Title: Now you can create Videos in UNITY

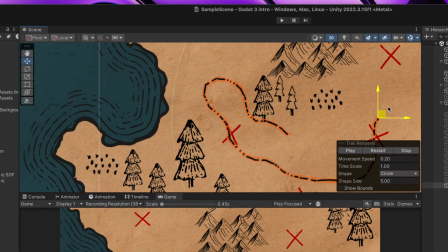In terms of movement, I could create a script that moves this line from point A to B,
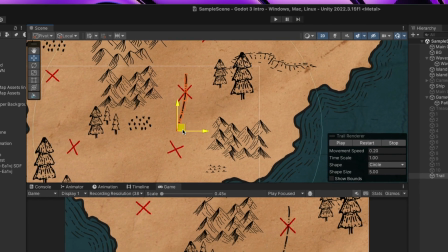but that would be very predictive and boring.
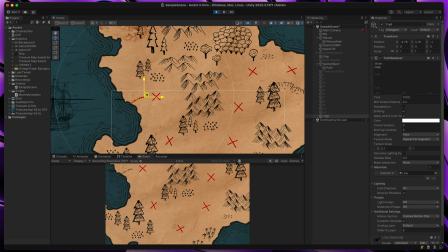And here once again comes a unity recorder package that allows me to play the game and manually record the movement of the path.
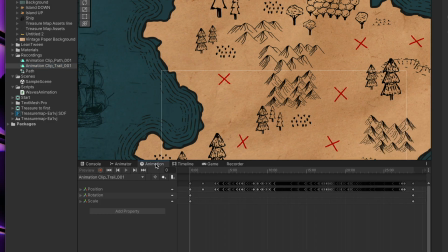I then receive an animation file that can be used in the final product.
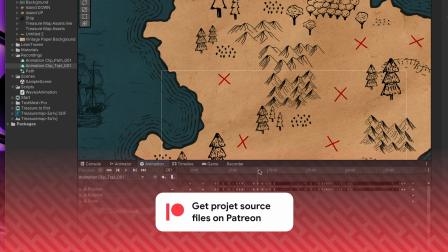By the way, as a co-code patron you can receive source files of this project, thank you for all the support.
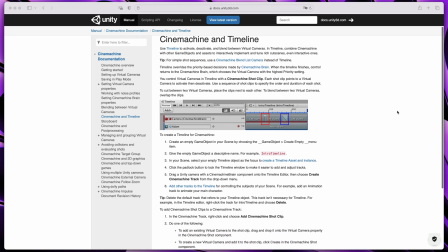To combine all the animations and camera movement I decided to use a Cinemachine timeline.
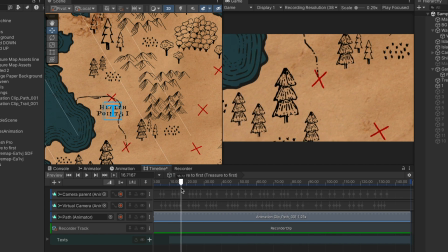I've added a line movement animation I've created just a second ago, then manually added a camera movement with zoom keyframes to follow the path,
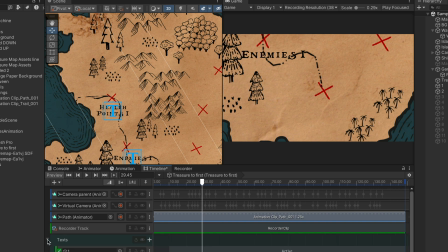and finally to make things more interesting I've added texts with this climatic map font. And that's it! To record it, I again used Unity Recorder features and got that amazing 4K output.
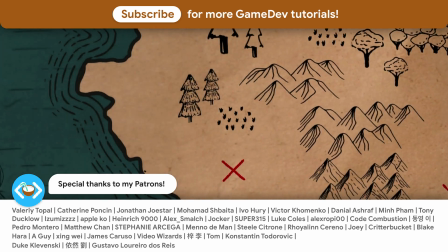If you'd like to continue your coding adventure, be sure to check out my other tutorials shown on the screen.
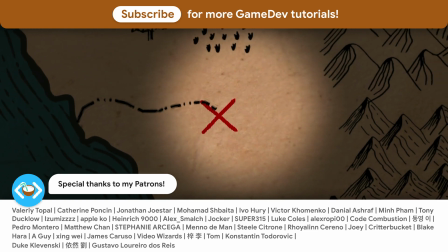As always, thanks a lot to my awesome patrons that support this channel. See you soon!